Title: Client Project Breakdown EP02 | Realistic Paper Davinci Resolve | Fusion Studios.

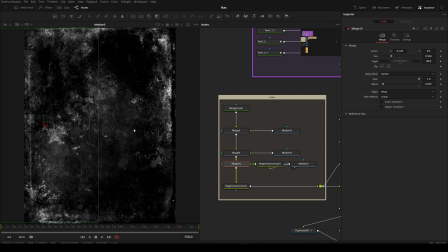But that oil splash, splashes, and you know, basically you can say, my basic motive was to add oil, but whatever you want to add, you can add that.
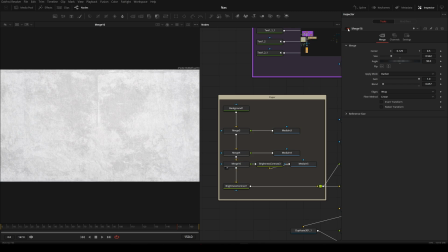Now with that, okay, let me show you without this. It looks like a clean paper. With this, it looks like a grungy paper, which I wanted.
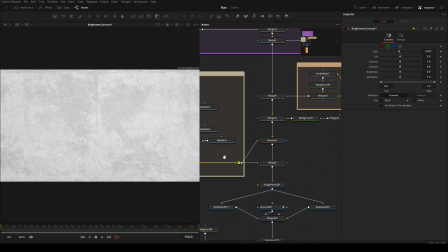Then again, with brightness contrast, reduce its gain a little bit. Now I had this paper ready.
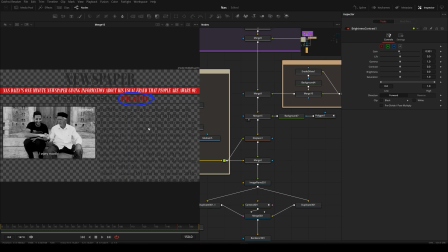And with all of our elements put together, I put everything on top.
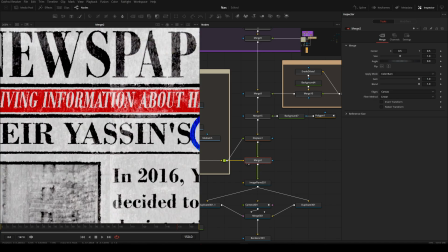And it looked realistic. Again, I am saying this, but yeah. Why is that?
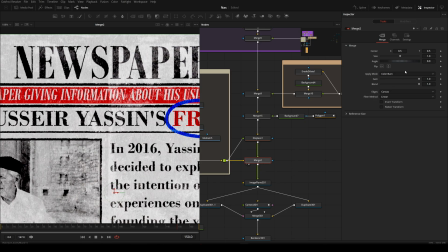It's because in the merge itself, the apply mode is set to color burn.
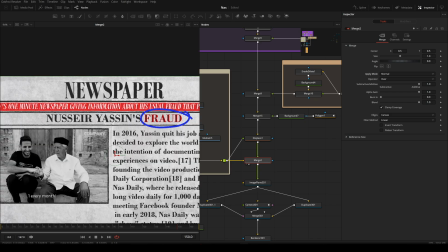If I were to change it to normal, boom, the color is not looking realistic at all.
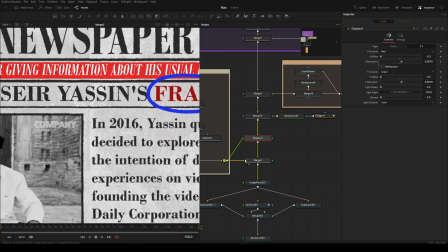Also, I displaced it before putting it onto the background with the paper itself. If I just disable both of these nodes for a moment, okay, not this one, but this one, right?
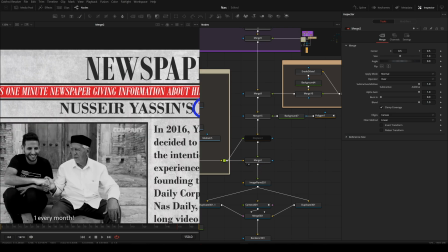The effect is completely gone. You can see how you make a texture look real is by displacing it.
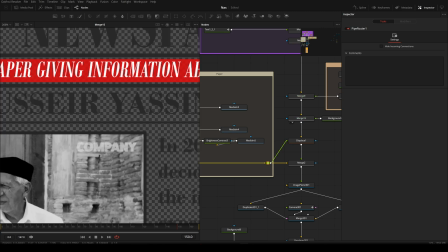What I mean by displacing it is I'm taking all of this and changing its
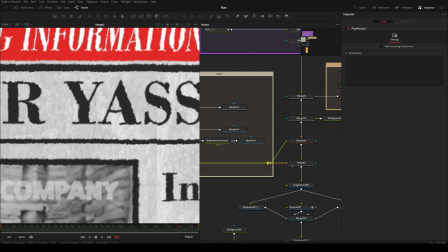you can say edges, or how it is displayed onto the view. Okay, I'm changing that on the basis of this paper.
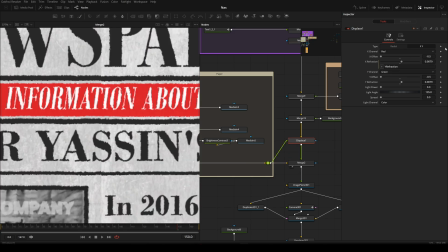And as much as I'll increase the fraction value,
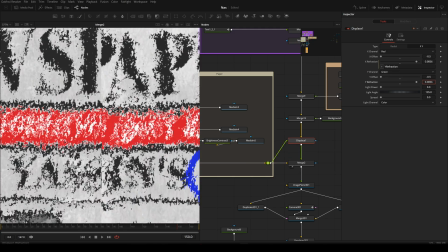you can see the more it is being displayed.
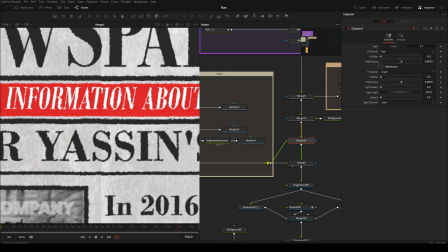Okay, the default value was 0.0079, just a little bit, not too much, and that does the work.
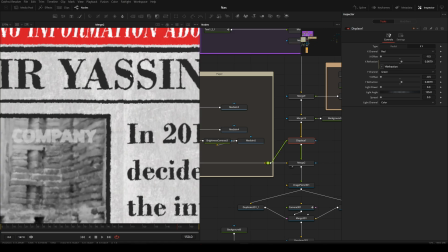Now this looks like the image is being printed. Okay, so how a newspaper paper is made, I don't know, but I'm just guessing. With threads, I guess. And because of that, you get this rough edges. It's not flat. Like a printer will print it and it will be flat. No, it's not like that.
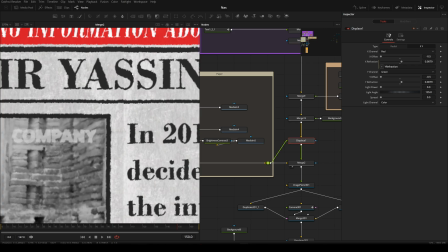It has those roughened surface basically. And because of that, you get these edges onto the text and everything.
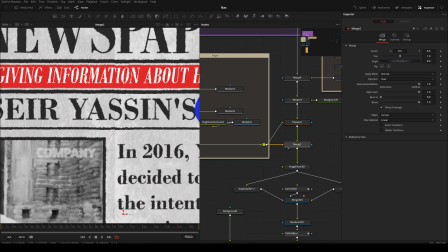And we are achieving the same with displays. Then in merge, now the displacement has happened, but not the color.
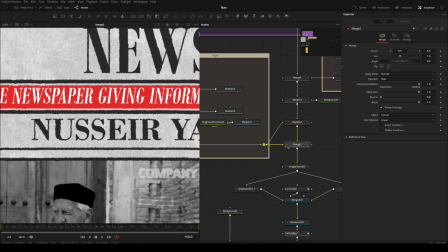Color is not right. Color is like as it is. It's looking digital.
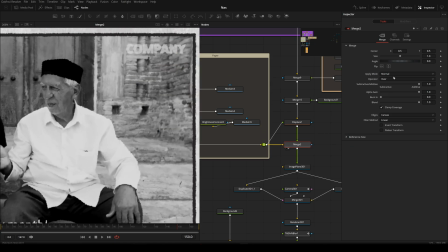I want to change that. And you can do that by going to merge and changing the supply mode from normal to color burn.
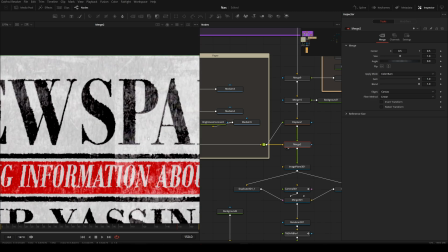We are literally burning the color wherever the white is, you know, more than one, you can say.
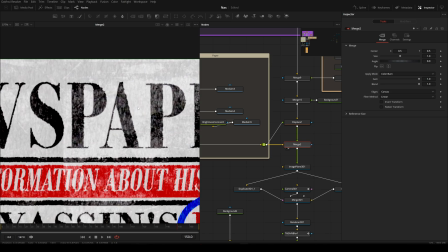Somewhat like that. I don't know the proper definition of color burn, but it's working something like that.
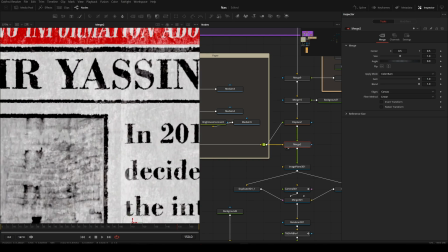Wherever there is high luminance, the color is weakening a bit. And wherever there is low luminance, the color is darkening a bit.
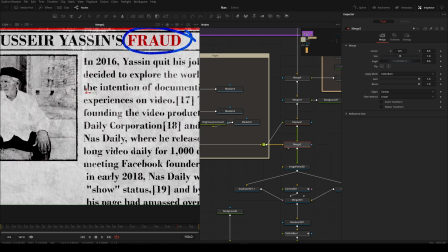And with that, you can see everything looks so realistic. Only with two things, posters displays and second this our color burn.
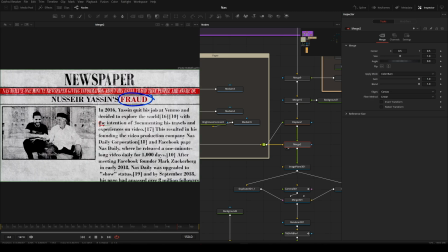Okay, since we have made our comp, now it's time to animate it. So to animate these things, these elements, the newspaper, the strip, red strip, and also Nessie's just scenes for these sticks. What I did was I used a fast noise.
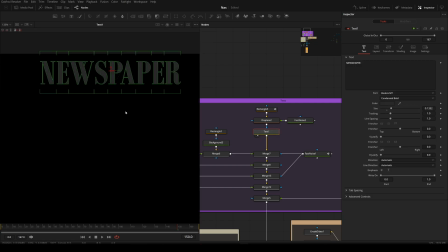So if I come over here and check in a delay, you can see this sticks, I did this displacing over here too.
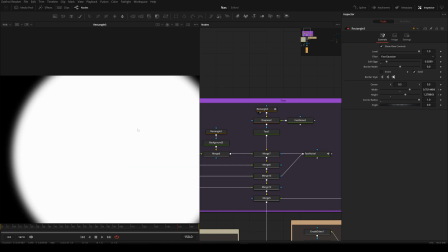Like I made a rectangle first of all, and I changed its position something like this.
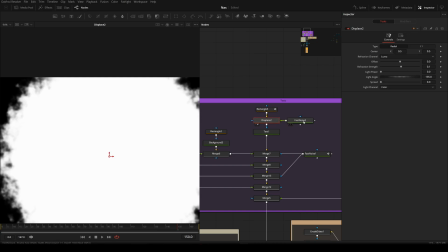Then I displaced this rectangle with the fast noise and animated it.
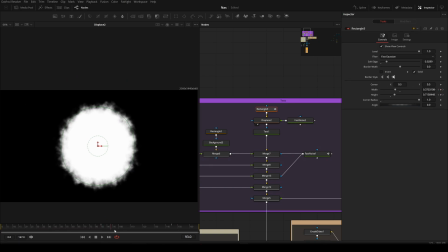I animated the rectangle itself from 85th frame to 145th frame,
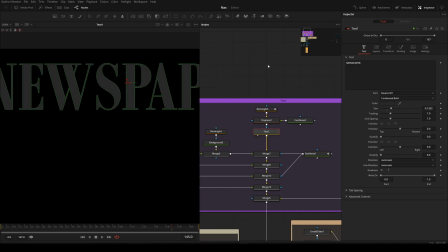where it's covering the whole newspaper text so that it looks something like this, you know. So this masking has been done, and same ways I have done the masking of all of these text effects.
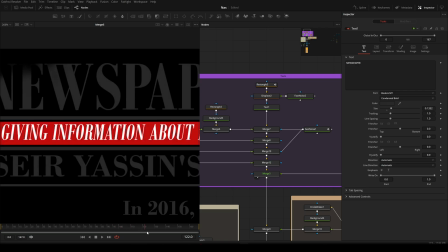See, it looks so cool.
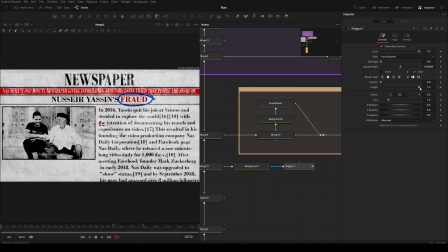And this polyline, again, you know, the length effect itself, that's how I change its value.